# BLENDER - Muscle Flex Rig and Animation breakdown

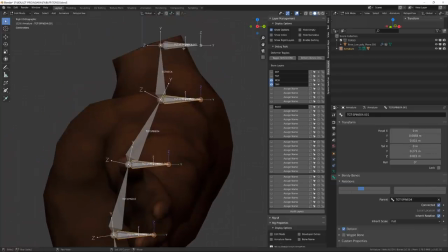Each intermediate bone will be the parent of the next deformation bone in the
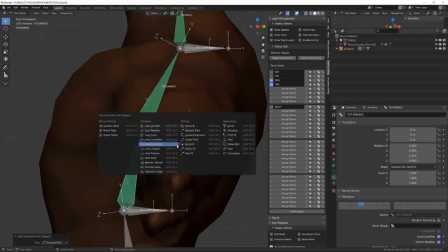chain and will be constraining the previous bone in the chain with a damped track and stretch to constraint.
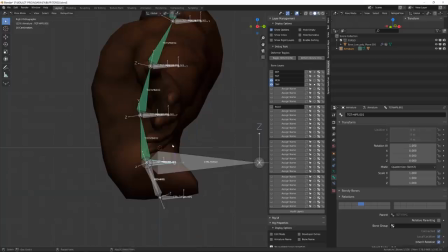This is the kind of ring you can use for a tail, for fingers, for whatever you want.
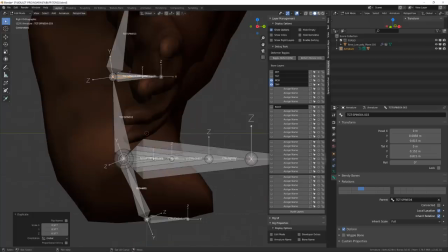I will then create a new intermediate bone and by playing
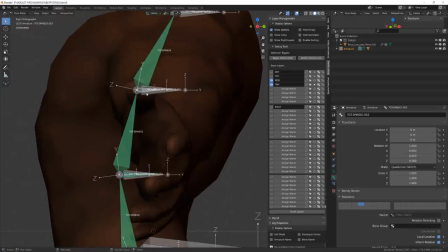with their parenting and a copy constraint with different falloff,
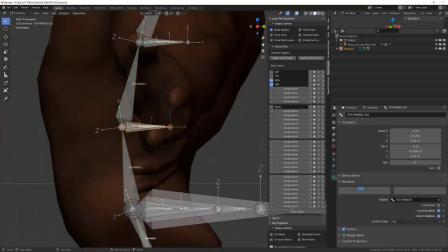I will be able to increase or decrease the influence of the main controller.
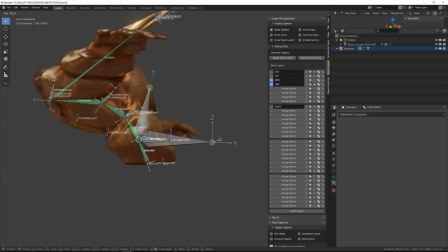This will allow me to rotate or stretch the whole spine using only one controller.
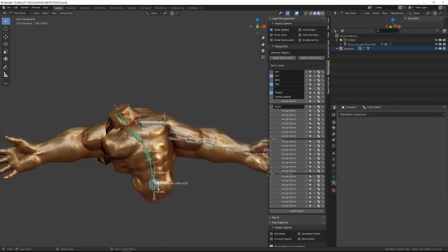I've then created an option that allow me to isolate the rotation for
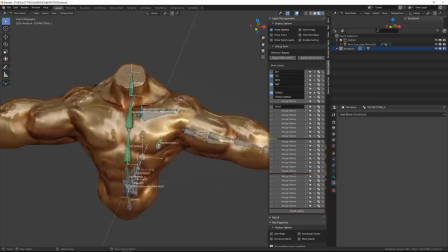the neck and then worked on the fall-off mechanism for the pectoral muscle,
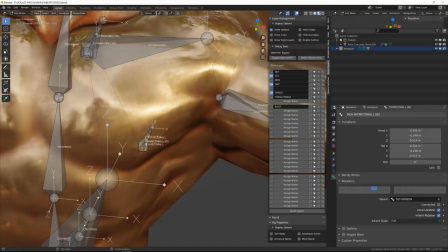meaning that it will be parented both to the shoulder and the second bone will be parented to the spine,
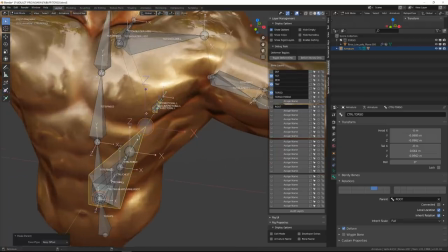for example, those will influence a third bone that has a copy transform
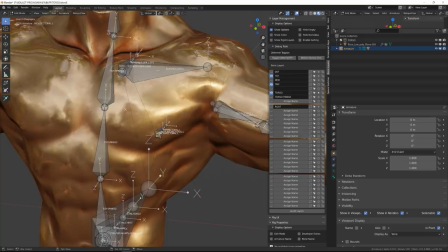from each of those separated bone with different influences.
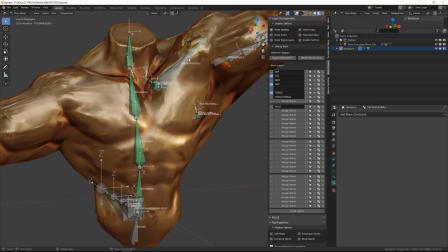And this will make this bone following both the spine and the shoulder, but with a fall off.
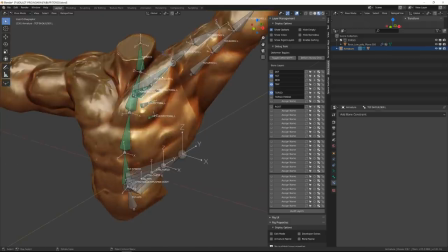I've then created the mechanism allowing me to isolate the rotation for the arm
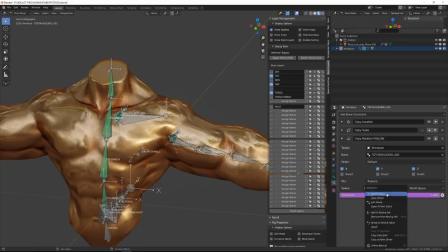so that it will or will not follow the rotation from the torso which is very
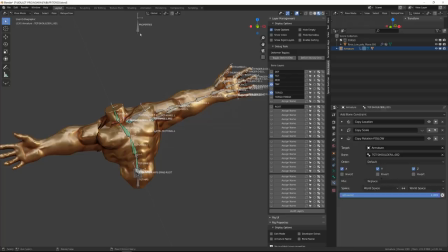handy whenever you want to input shoulder movement but keep the position
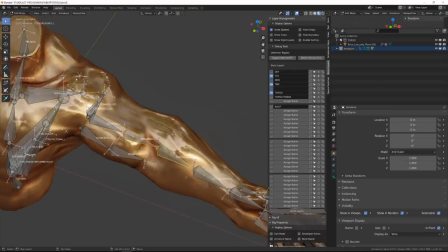of your arm then added a chain of tweakers for the arm as
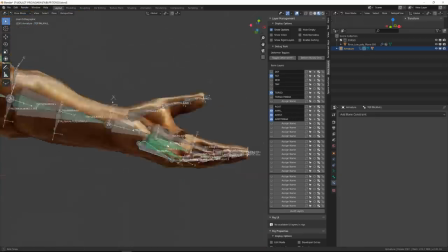i did for the spine rig i've rigged the palm bone kept the fingers simple and
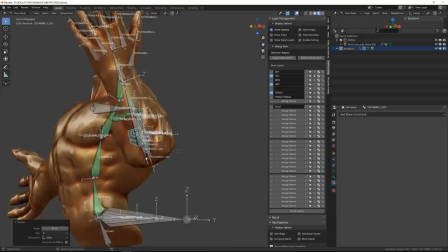then added some wrist fall off i've also added a a little controller for the biceps,
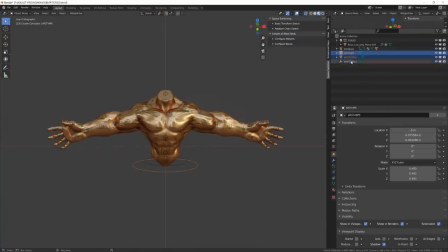created some bone groups and assigned some custom shapes for readability,
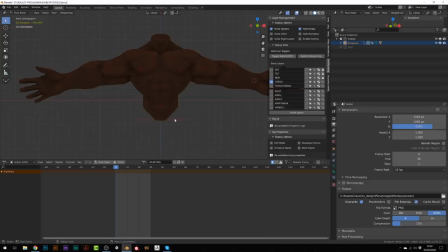then keyed all the channels that I would use during the animation to create some kind of keying set, and I was ready to start animating the torso. Once ready, I've enabled the auto keying,
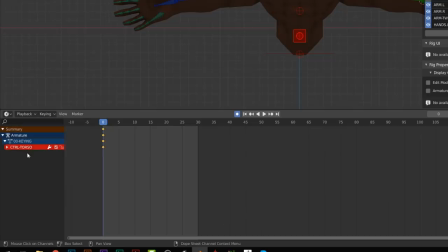set the keying to available so that Blender will write a keyframe only on an existing one,
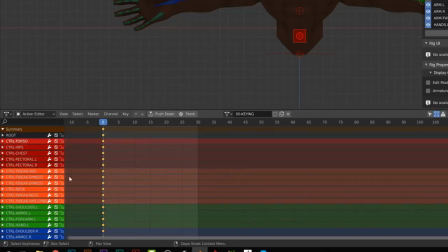avoiding to add keyframes on unused channel and keep my dopesheet clean.
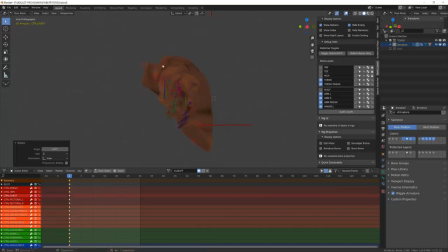I've then started blocking the animation, meaning that I will set all the keyframes to step interpolation so that there is no unwanted interpolation between the keyframes and I have a good readability of the animation.
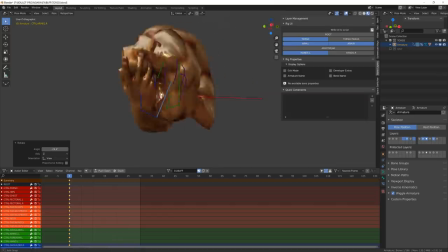Since I wasn't pleased with the preview of the model,
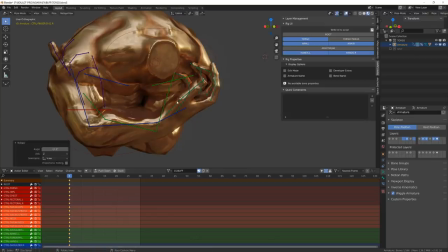I've just selected another texture channel in the shader and then I've overlaid it
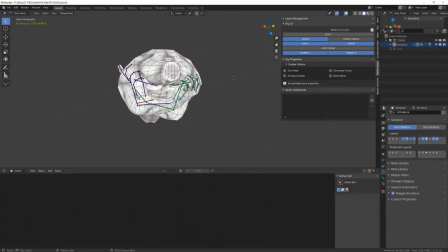upon the matte cap so that I add those shadows upon a base matte cap
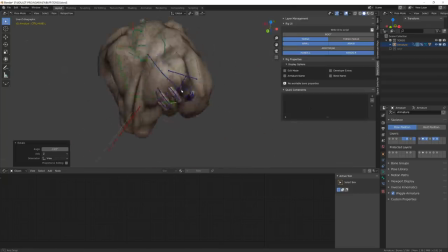making the model easy to read and so my work easier to read too. I knew I wanted the animation to be very fast and snappy because it was
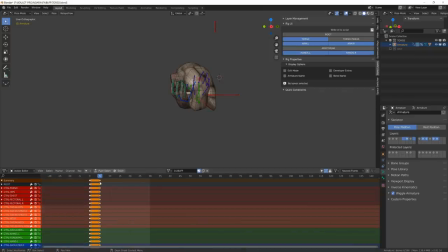going to be an animation that supports an information inside of the game. It's not something that supports an action or a character behavior. I'm just saying through this animation, my character is now stronger.
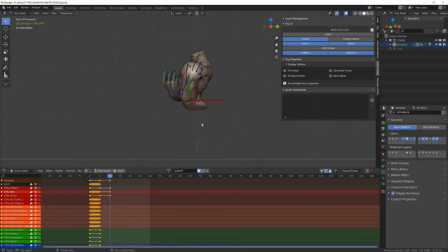So I can't use a three or four second animation to explain to the player that his character has a bonus. Since the model is supposed to appear upon the head of the character,
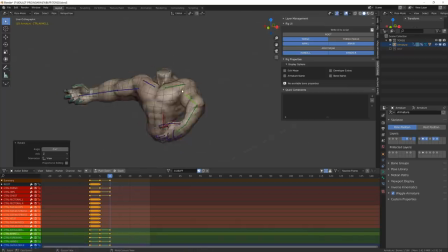I needed it to kind of inflate or appear, and I didn't want it to appear basically. I wanted it to be very small and then pop upon the head of the character and kind of make this flex animation.